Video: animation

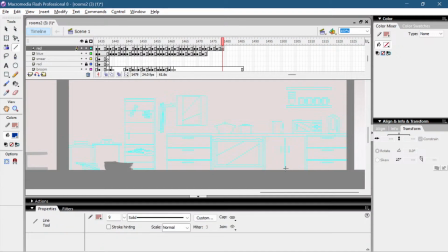It looks like they are turning around, switching legs or something like that. I know exactly this leg is now this leg, now it's this leg.
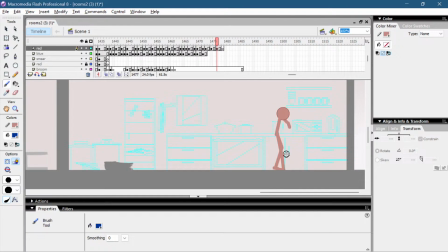It's just the character turning around. Now this leg was in the air. It's going to the ground. This one is going to stay on the ground. And this one is going to go up.
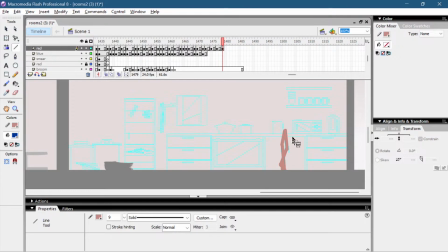See? Something like this could happen now. But I'm not going to necessarily do that. I'm just going to try out a few things. Need to keep the head in mind too.
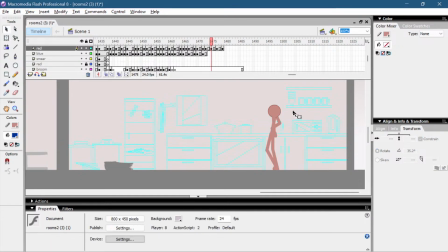Head is always important. Easy to lose track on. Need something to drink.
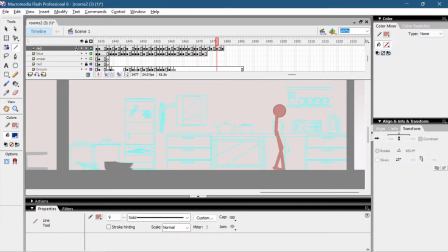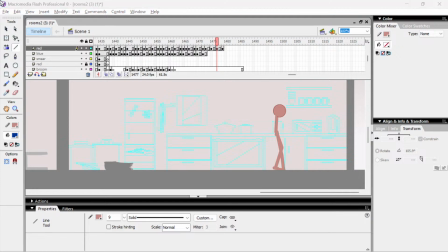Yeah, you struggle with weird frames.
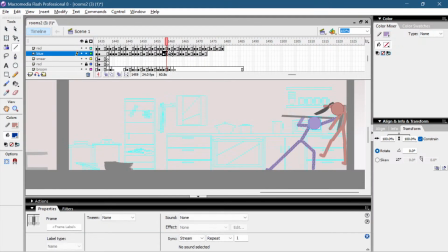It's worth it trying them out. But it can also bring a lot of problems. Like, there's a lot of things you need to keep in mind.
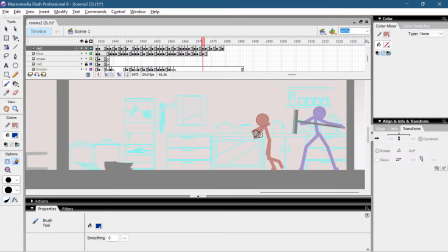For example, while I'm doing this, I also need to keep looking at the head if everything is alright. I also need to keep looking at the body, that it's moving like this, and not suddenly like this. This happens. For example, it happened here.
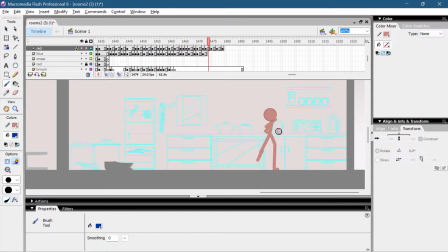I moved it like this, and then it goes back like this. So this looks a bit weird. Looks like he's dancing in a circle.
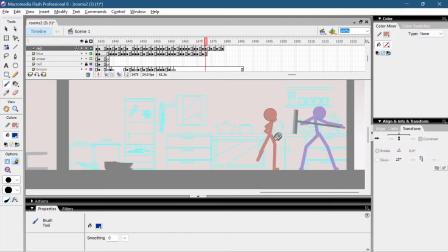Like his body is spinning in a circle. And this part is also important to keep track on, like the curve of this joint.
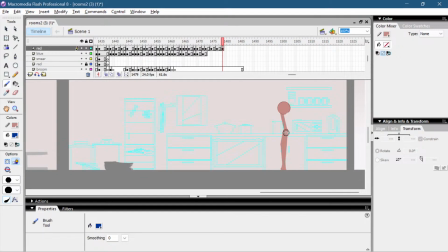See? Okay, it's not too bad here, but I would push this here. I think it looks better like that. Yeah. Also the neck. The neck is also an important joint. Really important.
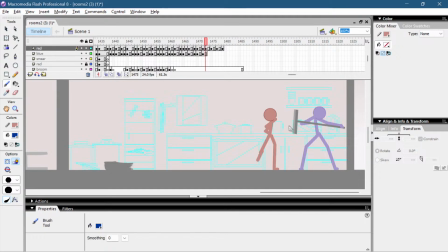He's looking this way right now. Now he's looking to us in the middle. Now he turned this way. That's what the neck decides. Where he's looking at. Now it's back to the middle.
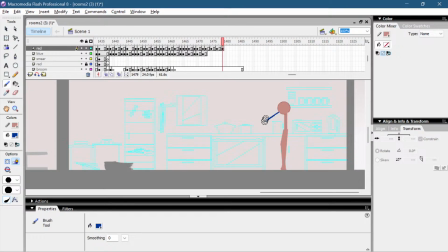Now it should look this way after this frame. For the knee maybe. I can do this exaggeration.
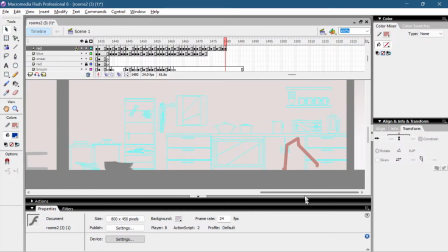This doesn't really matter if you do something like this or this. If it's just for one frame. I like this. I like using this little leg in run cycles too. In this frame and run cycle.
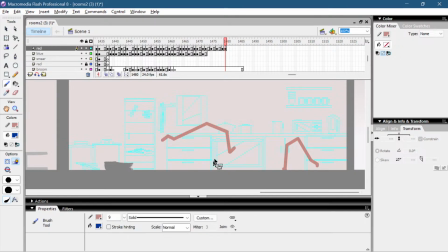So this part will stick out more because this leg is very little. You don't see this and you don't notice it because it's just for one frame.